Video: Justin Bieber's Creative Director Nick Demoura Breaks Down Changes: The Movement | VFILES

There's no like, fix it in post. Like we're committing to this one shot, that's it.
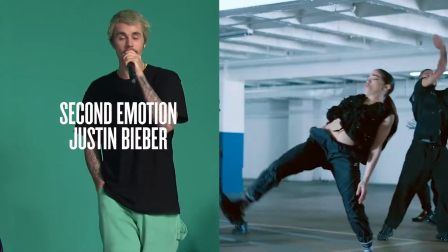There's no fixing this later. That song to me on the album just felt like the most raw.
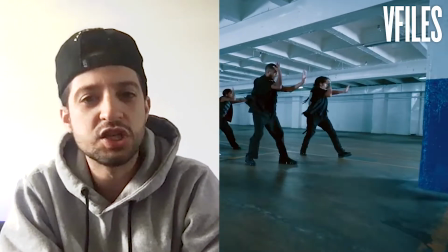And I just felt like it should feel like just a rap video.
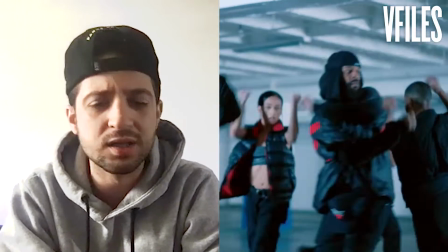And I didn't want to go heavy on like a concept as opposed to just like an energy and a feel.
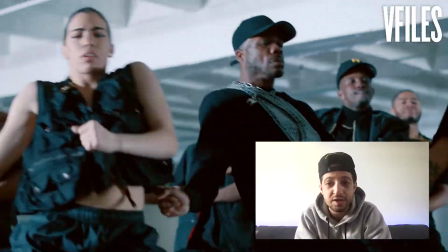I think it just needed my boy J.Blaze, dope ass choreography, all the homies, just ganged up in the garage, flickering light visuals, and just some raw dancing, cool camera transitions, slow-mo like rap rage in it. It just felt like it just needed to feel grungy and raw. Yeah, it had that whole Mercy, Kanye music video vibe. We just in there like, this is our swag and you wanna be like this, you know? It's kind of a lot of people's favorites, especially in the dance community.
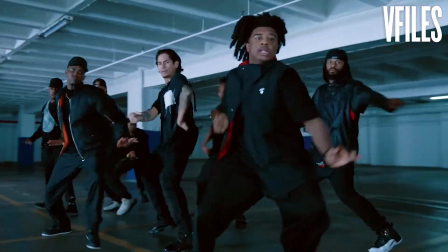I know these are like Justin Bieber music videos, but these weren't Justin Bieber music video budgets. So a lot of the times I had to minimize certain things on
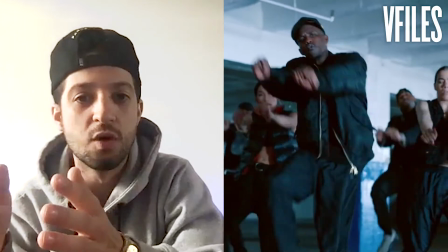certain videos to give other videos more. so like Johnny had a good
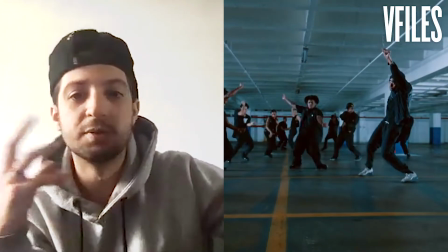space and less like visual production so I got to be able to get him more bodies we were squeezing you know things to get these things done like the the led wall that I use for yummy and changes I got for free from my partners that do our tour designs for us so like I called in a lot of all the lasers for the forever video were free you know and that wouldn't have been able to happen if I couldn't pull those favorites. Thanks for it and thanks for watching.